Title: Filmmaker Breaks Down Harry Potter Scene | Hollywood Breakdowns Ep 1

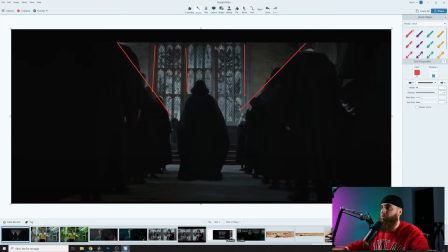(4:05)
As you can see, the window is 3 panels and Snape is dead center in the middle panel.
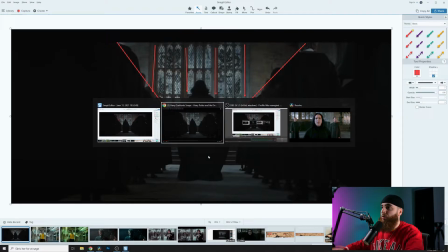(4:12)
And if you go further, so this is a pretty static shot,
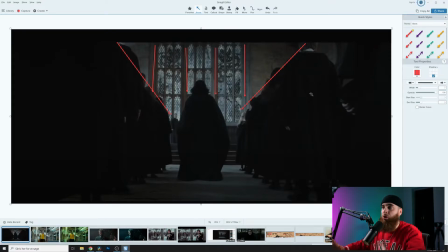(4:15)
and you can tell how your eyes are just drawn into this mysterious character, which is Professor Snape in this case. But this is a static shot.
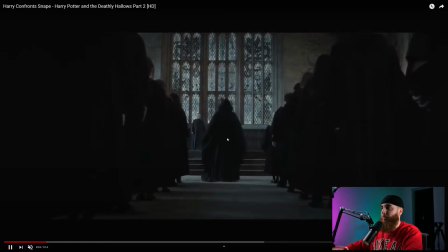(4:26)
If we go even further, you can tell that, look, right here, once he goes up, a person is going to come in here from the right, and I want to take a screenshot of that as well,
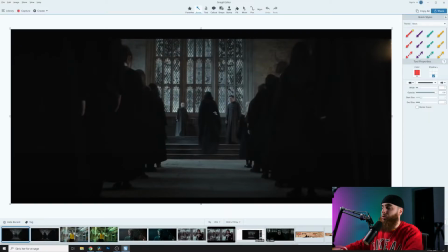(4:37)
and let's break that down. All right, so we've talked about these lines here, but Snape is nearing the edge of this window panel right here, which for some you may
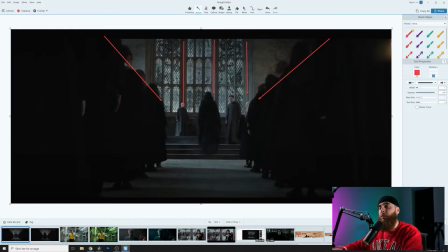(4:53)
make the argument that that means he's breaking the composition, but I would say that the fact that they're adding movement from a person who's revealing themselves, he's moving towards Snape, and this person right here was moving towards Snape as well.
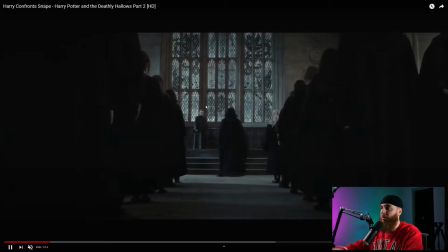(5:07)
We can take a look, see movement right here on the left side, and then we have movement right here on the right side as well.
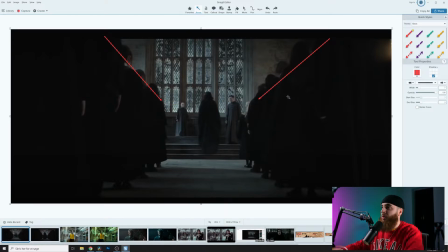(5:14)
And what that does, I just want to remove all these arrows. What that does is it creates extended lines. So whereas the line was here before, the line ends up being extended through these new people that you see.
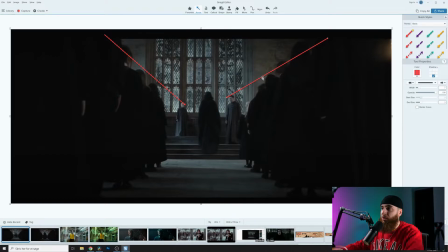(5:29)
And that helps you point towards Snape again in a different way. And you also have this window right here pointing down if you want to make that argument. And then you get to the reveal.
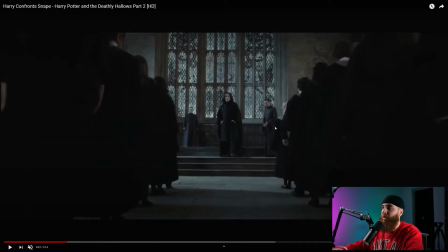(5:42)
Severus Snape. Dramatic. And you see the push-in shot. Again, at no point do you actually see the student's face. So from a storytelling perspective, you have a scene where you want to show someone who is in power, someone who's feared, and someone who has the upper hand.
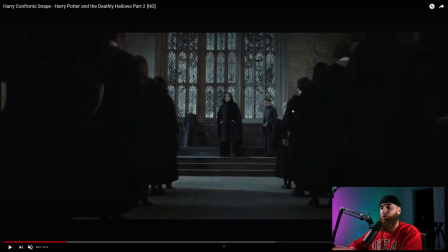(6:00)
And what you do here, what the cinematographer has done here, is they've chosen not to show the people who are not in power. What they've done is they wanted to focus solely on the one who is in power, and they've turned the students' backs towards the cameras,
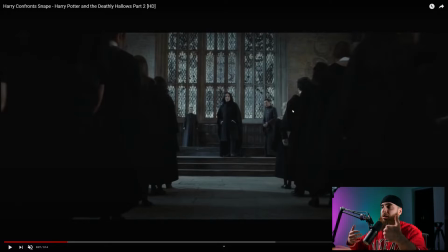(6:18)
which again indicates that they do not matter at all. And another detail, if you want to go even further, is this person right here.
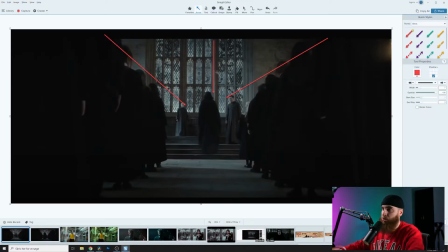(6:27)
I'll just remove these arrows.
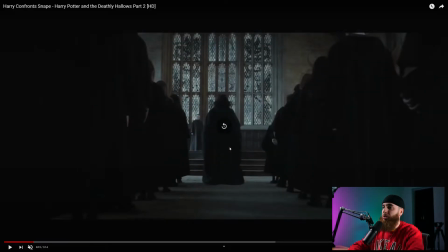(6:30)
This person right here, if you go back subconsciously without even noticing, you see this person in one shot.
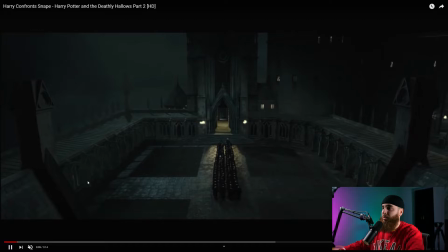(6:37)
We'll get to it in the next shot right here.
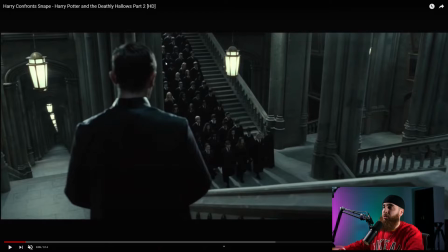(6:43)
Come on, right there, boom. I mean, it's hard to tell from the back of the head, but you can almost make out that it's this person.
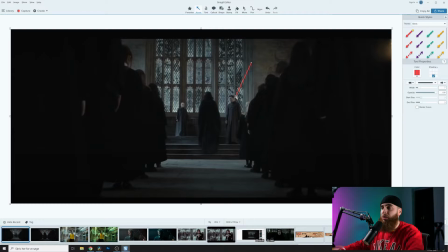(6:49)
And that's another touch that you probably didn't notice. So just simple centered composition, it just really does a whole lot for the storytelling in this case.
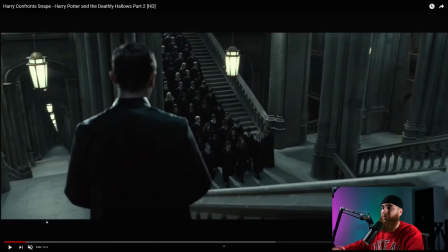(7:01)
So the next thing I want to talk to you about is camera angle. And we can even start in this scene again.
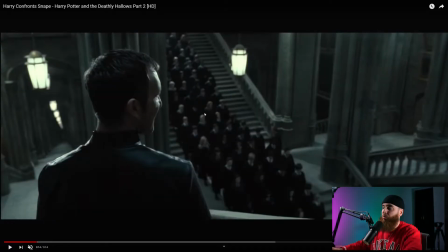(7:07)
This very scene, at no point does the camera raise in this scene, just pushes straight on.
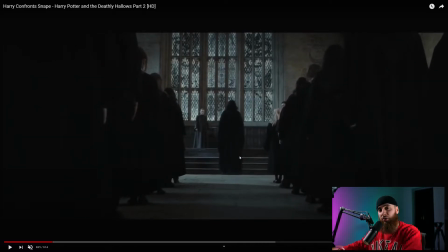(7:14)
And the angle that you get from this scene here is at no point student's eye level. No, we're looking at it from a lower perspective. And what it does is when Snape steps onto the stairs,
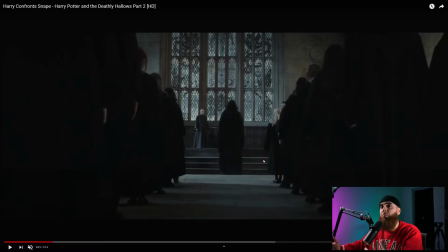(7:33)
it makes him look even greater and above the students, more powerful than the students. I want to show you an example of the exact opposite, where we get to this scene right here, where Snape has been talking,
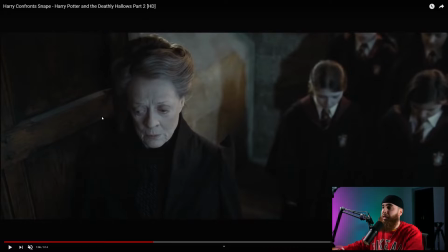(7:44)
and we're looking at Professor McGonagall, who is a super powerful witch in the Harry Potter series. But look at how the camera's angled towards her. From a bird's, is it called bird eye perspective? From bird's perspective, you see it from up, and the camera's pointing down at her and the students.
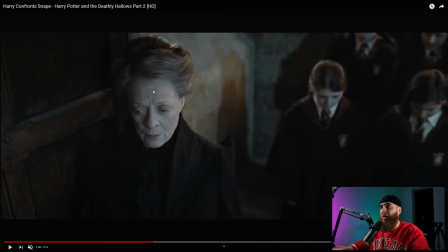(8:03)
And what that shows is that she's not in power anymore. When you film someone from a higher angle, it shows that they are vulnerable, they're exposed, they're not as powerful.